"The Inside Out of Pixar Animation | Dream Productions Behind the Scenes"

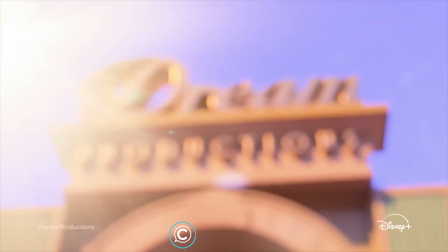0:01 Hey, this is Class Creatives, and in this video we'll discuss how Pixar Studios' Inside Out series is created to
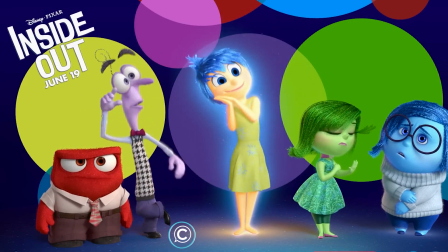0:07 gross over $1 billion worldwide to become Pixar's highest grossing movie of all time.
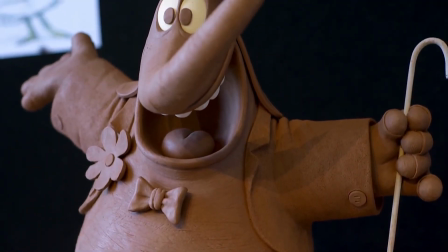0:12 We'll discuss how the Oscar-winning animations were created for its sequel, and how the franchise's latest spin-off,
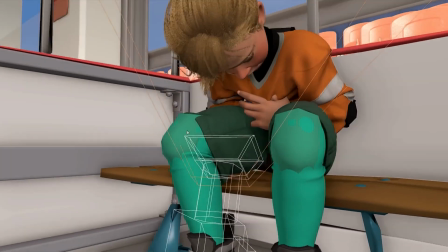0:18 Dream Productions, continues the storyline inside Riley's dream-making imagination.
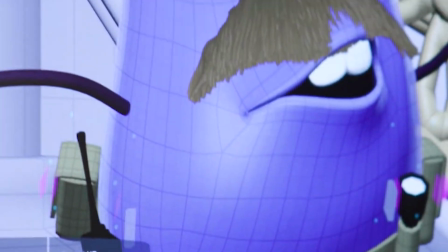0:22 Many of our students are curious about the software and techniques that were used to bring these award-winning animations to life for the highly anticipated franchise,
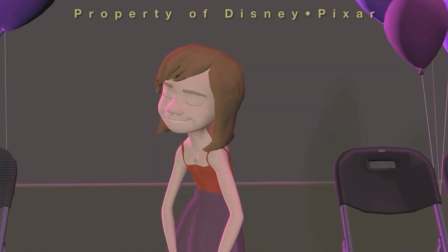0:30 which is making a comeback in an all-new Tween Dreams series.
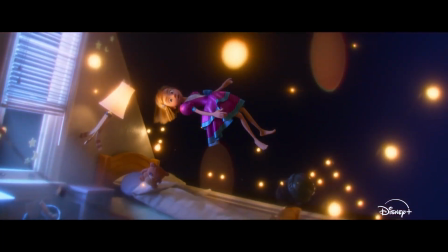0:33 Dream Productions' latest trailer is looking very promising and picking up where the previous animated features left off.
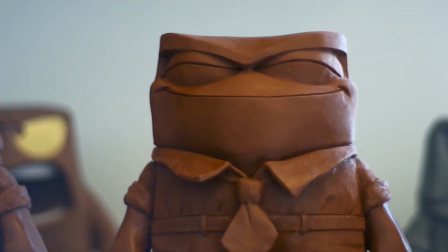0:40 In this video, we'll discuss how these award-winning animations were made at Pixar Studios, paired with state-of-the-art tools,
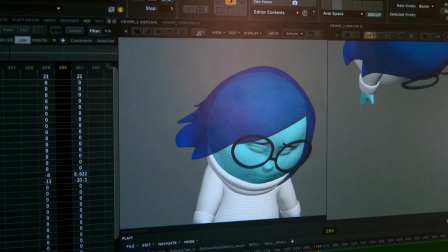0:46 integrating hand-drawn 2D pre-production, the character design workflow, and the keyframe animation process.
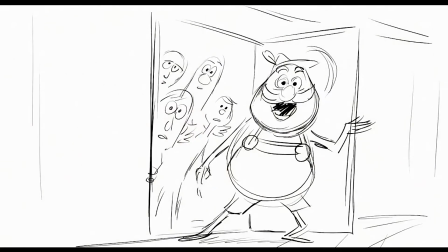0:54 Pixar began the character design process by considering the wide range of human emotions in existence, working directly with scientists and neurologists.
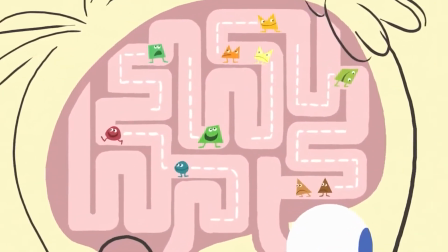1:03 Initially, they created tons of characters in the human mind that it started to become confusing.
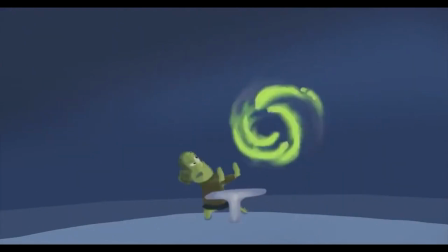1:07 So they decided to simplify it with anger, fear, sadness, disgust, and joy.
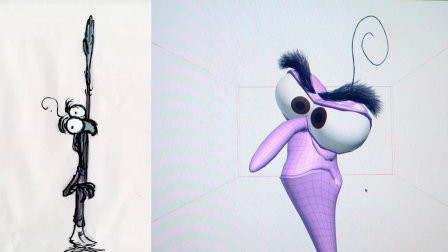1:13 Character design started with shapes and overall feelings. Fear was like an immobile stick that couldn't move.
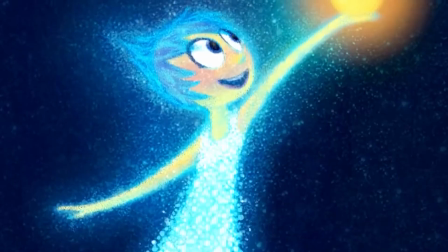1:20 For joy, they thought of a spark and champagne bubbles with open arms and a glowing personality.
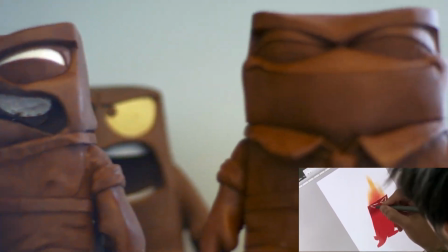1:26 Anger was rigid and immovable, while sadness was very somber and depressed.
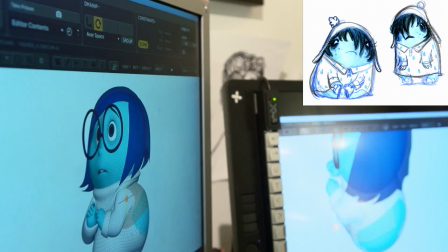1:31 Several designs were created to capture the mood and posture of sadness.
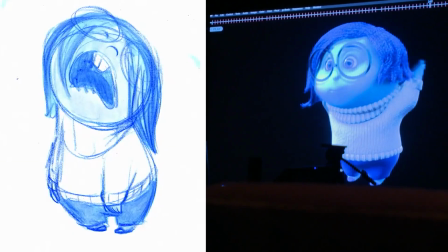1:36 Even though her core emotion would be sadness, she still had to have emotions like being glad or happy,
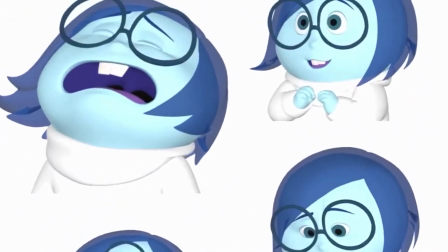1:42 and they had to entertain how they would look on the character by blending emotions. Disgust took on the most designs of all the characters.
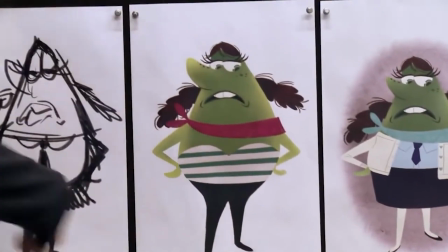1:49 They struggled with the idea of if the character would be disgusting or disgusted.
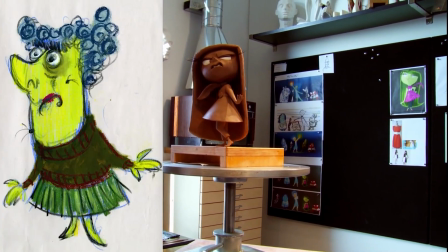1:55 Unfortunately, a disgusting-looking character would not work for natural appeal that the audience would be naturally drawn to.
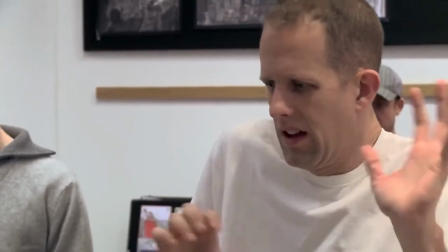2:01 Capturing several reactions of artists acting disgusted oftentimes resulted in the initial gesture and design for what would become the final character who constantly is disgusted.
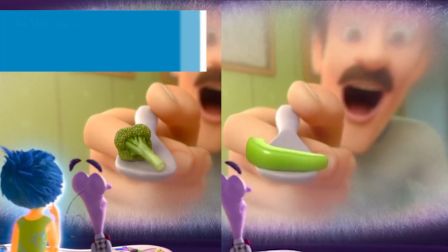2:11 A fun fact is that in the Japanese version of the movie, broccoli was replaced with bell peppers, a more despised food in Japan.
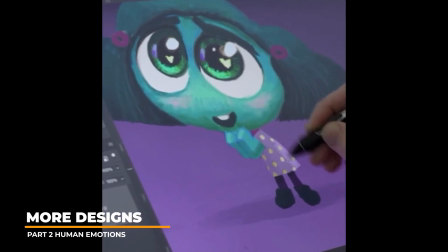2:23 For part 2, new characters such as envy contrasted embarrassment by being the smallest of the emotions.
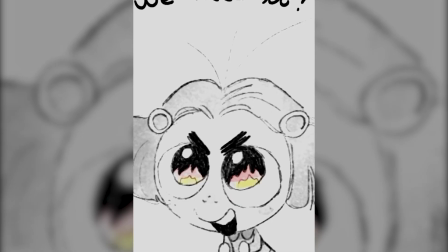2:30 Character designers struggled initially with how she's not likable.
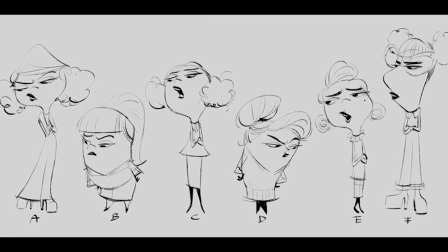2:33 Several designs were created, but eventually a drawing of a character with really big eyes caught the attention of the director,
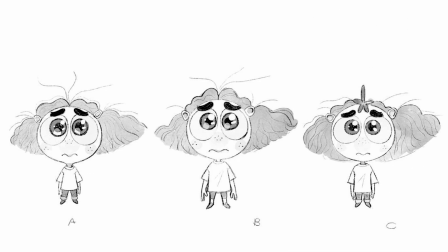2:40 and they decided to go with the concept of the character being like a sad, wet puppy, like a dog wanting your food.
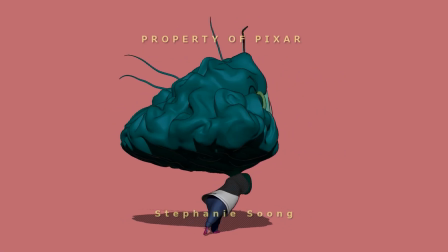2:47 She initially was concepted to have tiny ballet flat shoes,
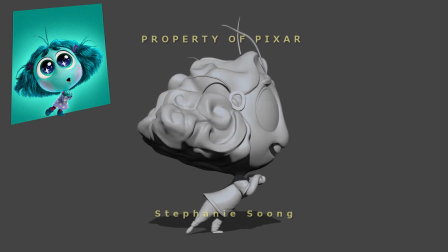2:51 which were changed to tiny boots to make her feet more proportional to her big head during late stages in production.
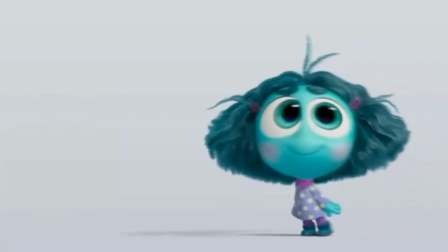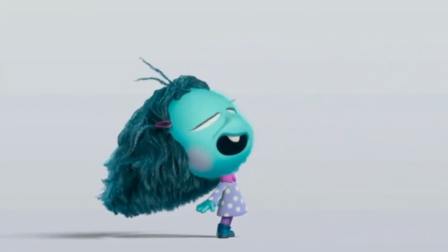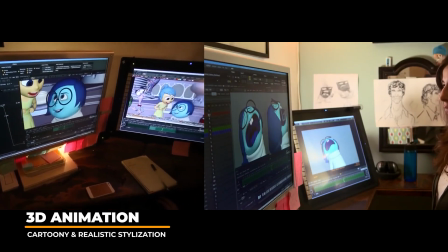3:07 Animators had the unique opportunity to create very extreme performances with emotional characters,
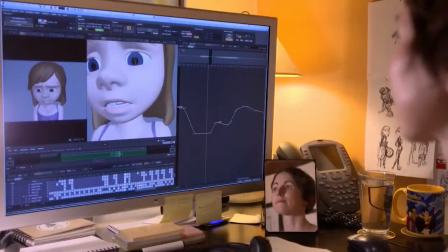3:12 while the scenes that took place in reality were more grounded and based on realistic video reference.
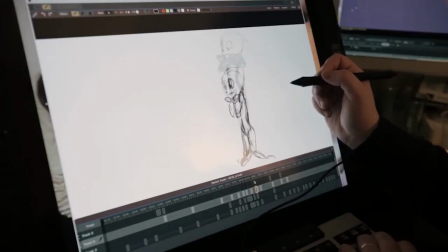3:18 Classic 2D animation inspired the movements of the pushed sequences, which would help contrast the style of the two worlds.
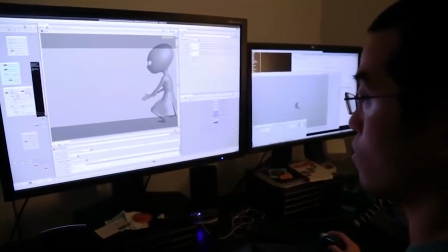3:26 Bending and breaking joints were techniques applied to help give the 3D characters elements of more classic 2D styled animation.
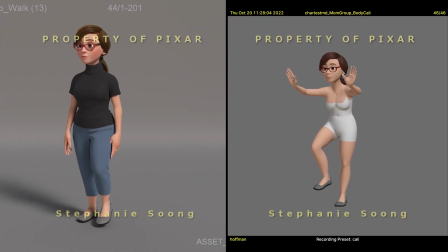3:33 For many of the original characters, such as Riley's mom,
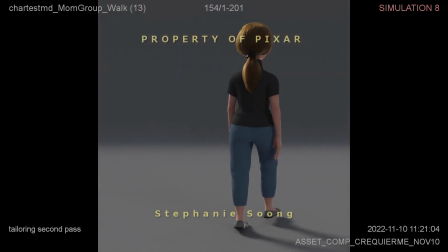3:36 the 3D character sculpts and rigs needed to all be redone as they were made 10 years prior from the original movie.
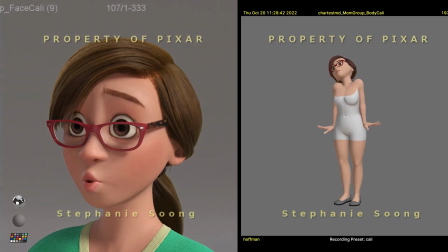3:43 This process required teamwork from the director, producer, art director, artist,
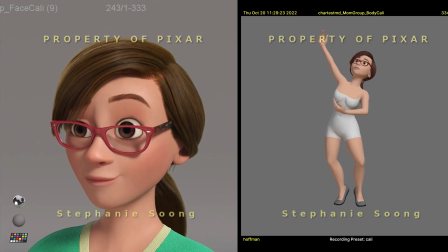3:48 and production designer to ensure that the updated character matched the original designs with an updated look.
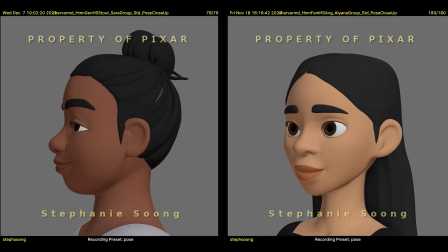3:54 Once the updated mom was modeled and rigged, her rig was also used for other female adult characters in the film.
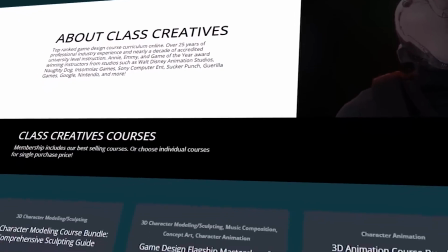4:15 Quick pause to tell you a little bit about Class Creatives. They offer a top-ranked game design curriculum online.
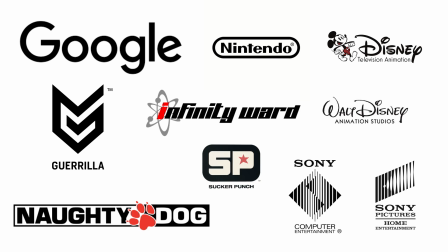4:21 All courses are taught by industry veterans with experience from studios such as Disney, Naughty Dog, Insomniac, Google, and more.
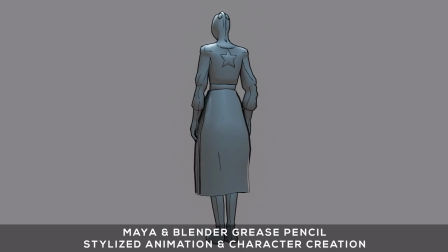4:28 Learn the entire process of animation and motion capture using Autodesk Maya by following the methods used to create Inside Out's animation.
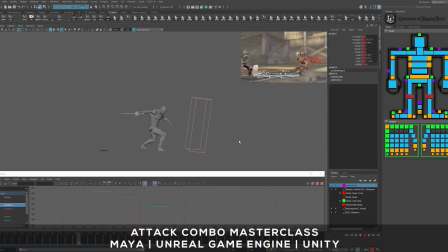4:34 The full AAA animation workflow is explained in detail in their Masterclass courses.
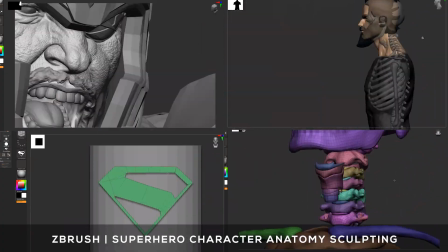4:39 Learn professional workflows such as 3D character modeling utilizing industry standard software such as ZBrush, Autodesk Maya, and Substance Painter.
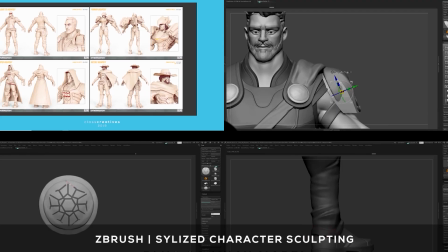4:46 The entire character design workflow is covered from start to finish in their Masterclass offerings.
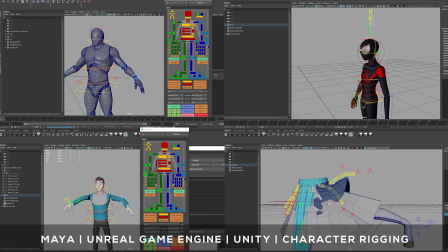4:51 Extensive character rigging courses teach the process of how to custom rig characters for all of your project needs.
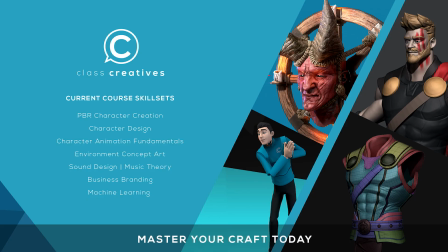4:56 Land that new job, receive higher pay, and stand out from the competition. The great thing about class creatives is the ability to learn at your own pace and your own schedule.
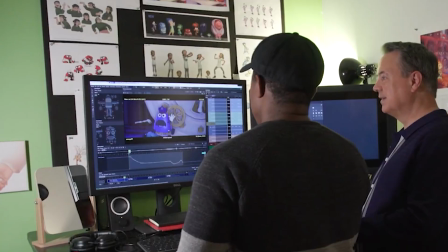5:04 Get started today for free with the link in the description. Although the imaginative characters were pushed to extreme movements,
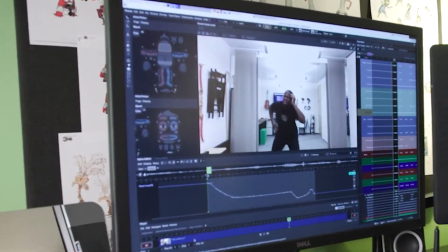5:11 animators still utilize video reference acting to act out their shots and animate acting details in the 3D character performances.
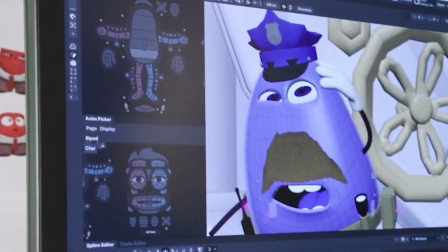5:18 Even simple design characters contain over 4,000 controls for animators to give as much performance detail as possible.
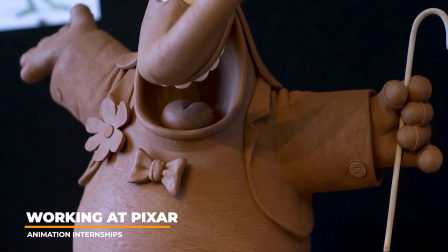5:27 Similar to internships with Disney Animation,
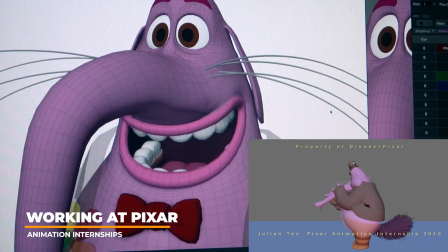5:30 animators at Pixar will train and create acting tests during their internship using several characters from production to hone in their craft.
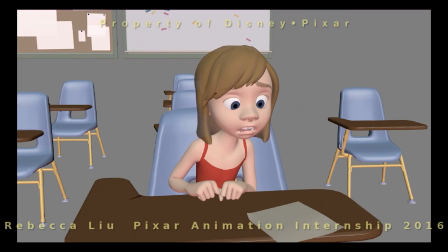5:37 They'll create unique storytelling situations for the characters and gain valuable experience and feedback from leads and veteran animators.
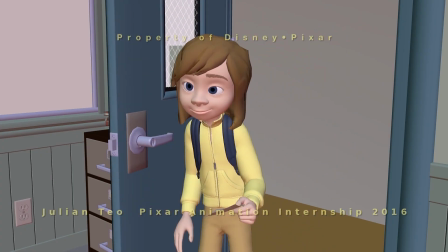5:45 Shots can range from physicality-based motions that convey weight to pantomime shots
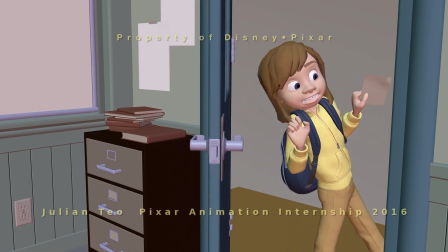5:50 telling unique storylines with gear changes to show genuine personality acting changes.
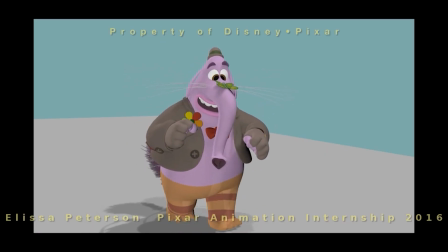5:55 As simple as a walk might seem, capturing personality and weight with a genuine set of emotions layered on top of the
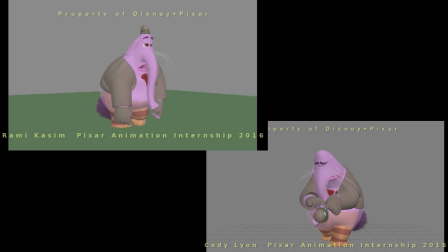6:02 cycle can be an extremely important addition to an animator's demonstration of abilities.
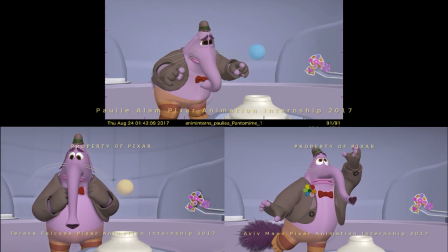6:07 These shots are not only useful for animators' personal demo reels for future career roles,
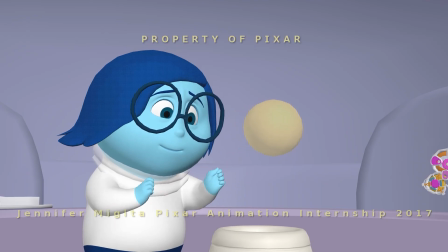6:12 but also are critical to helping them stand out during their internship,
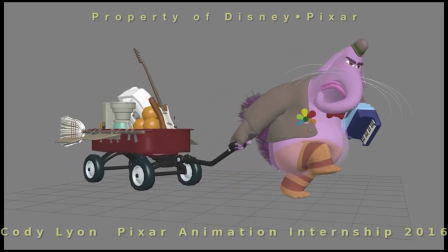6:17 showcasing their range of acting abilities with 3D characters to land full-time positions at the studio.
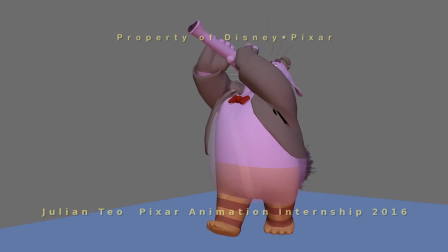6:23 So capturing a unique set of acting abilities with various types of characters and situations is really important to help open doors for further opportunities.
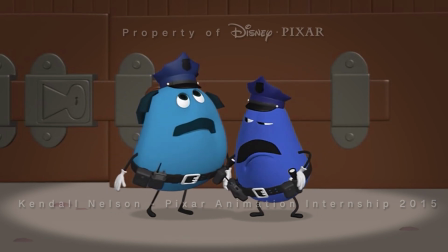6:34 Do you think I should trim my mustache? Let me see. Maybe the left side.
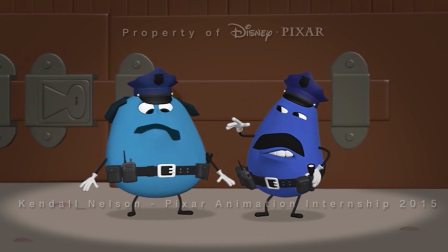6:38 So it's drooping? Well, it's just off kilter. Yeah.
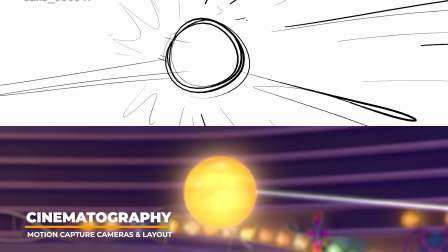6:42 Pixar movies are planned out with very detailed storyboards for storytelling as well as shot planning prior to animation.
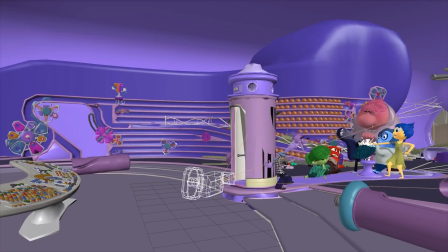6:48 Working from the storyboards, a 3D set and 3D character are placed together.
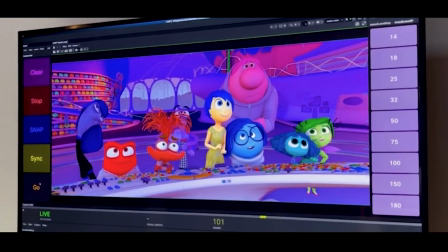6:53 Rough layout animation is created to rough in the shot in 3D. Motion capture-based cameras are used to block in shots as well as for the final animation.
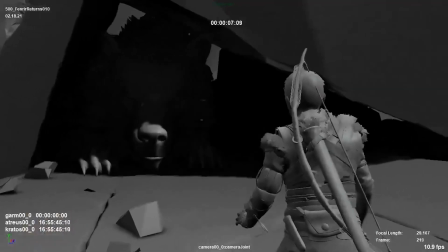7:02 This technique has been used in several video game cinematics and Disney animation features.
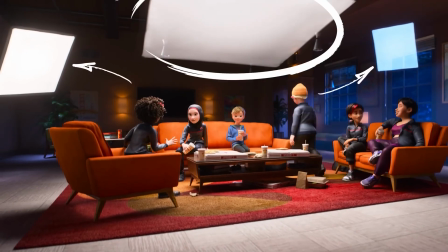7:08 Cinematography for both worlds were targeted to have realism such as flares and grain with an attempt to have a real film look.
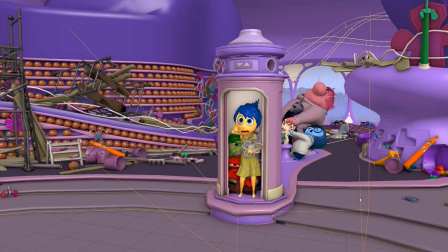7:15 Camera and staging are much similar to a live-action set, but done with environments and characters in 3D.
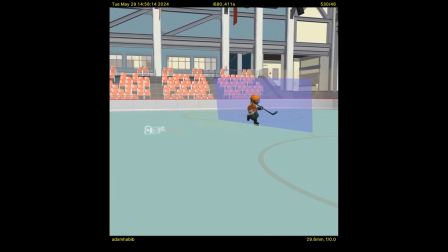7:21 Shots will be composed in 3D simultaneously while the editor is updating the final script for the movie so that the scene can be iterated to perfection.
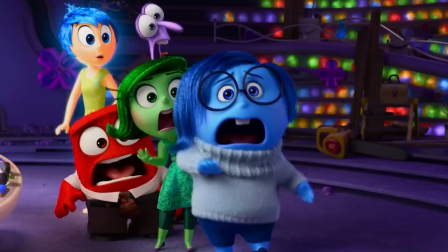7:30 For new characters such as anxiety, tightening up shutter angles allowed the focus to get a lot deeper and sharper.
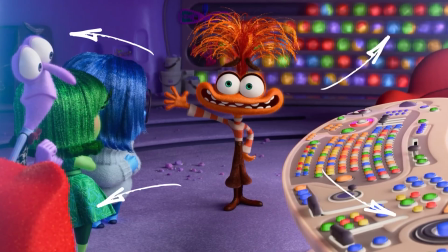7:36 However, when anxiety hits in the real world,
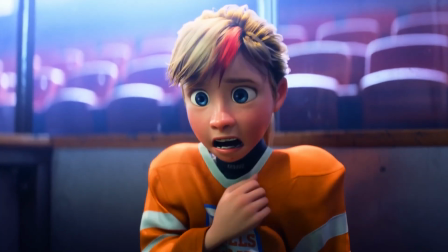7:39 focus goes extremely shallow and the world drops away to contrast visually to the viewer to sense more emotion to the situations happening in the shots.
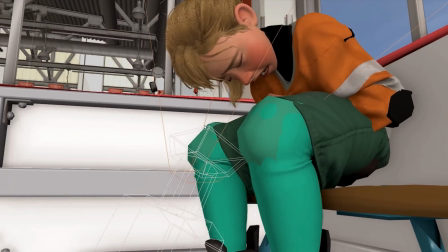7:47 Shots with backgrounds vibrating during the panic attack included lots of depth of field,
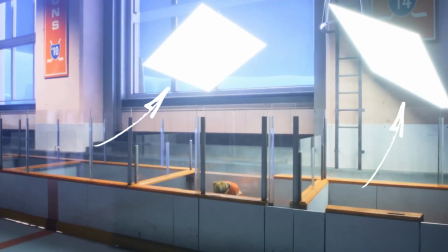7:52 flaring, and overexposing the light to flood in the light source to heighten the emotional sequence.
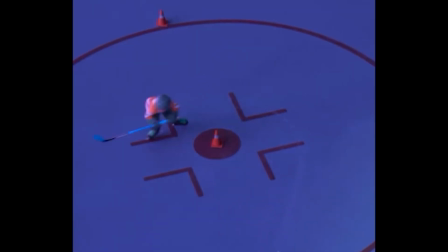7:57 These techniques, coupled with warm and cool light blending, helped show the difference in intensity of the situation.
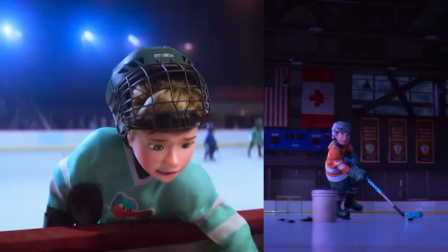8:04 Riley's World targeted live-action cinematography with imperfections in handheld camera movements with an anamorphic film aspect ratio.
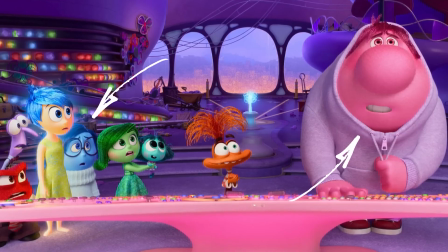8:12 This would allow more characters on screen as well, which was challenging for the animation team.
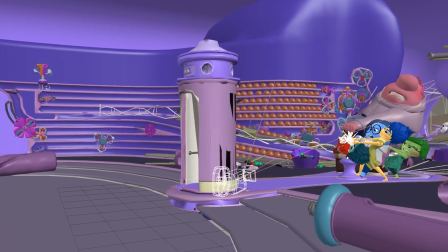8:17 The Mind World camera was more virtual or perfect, with a 1930s style camera that feels very choreographed with more precise movement.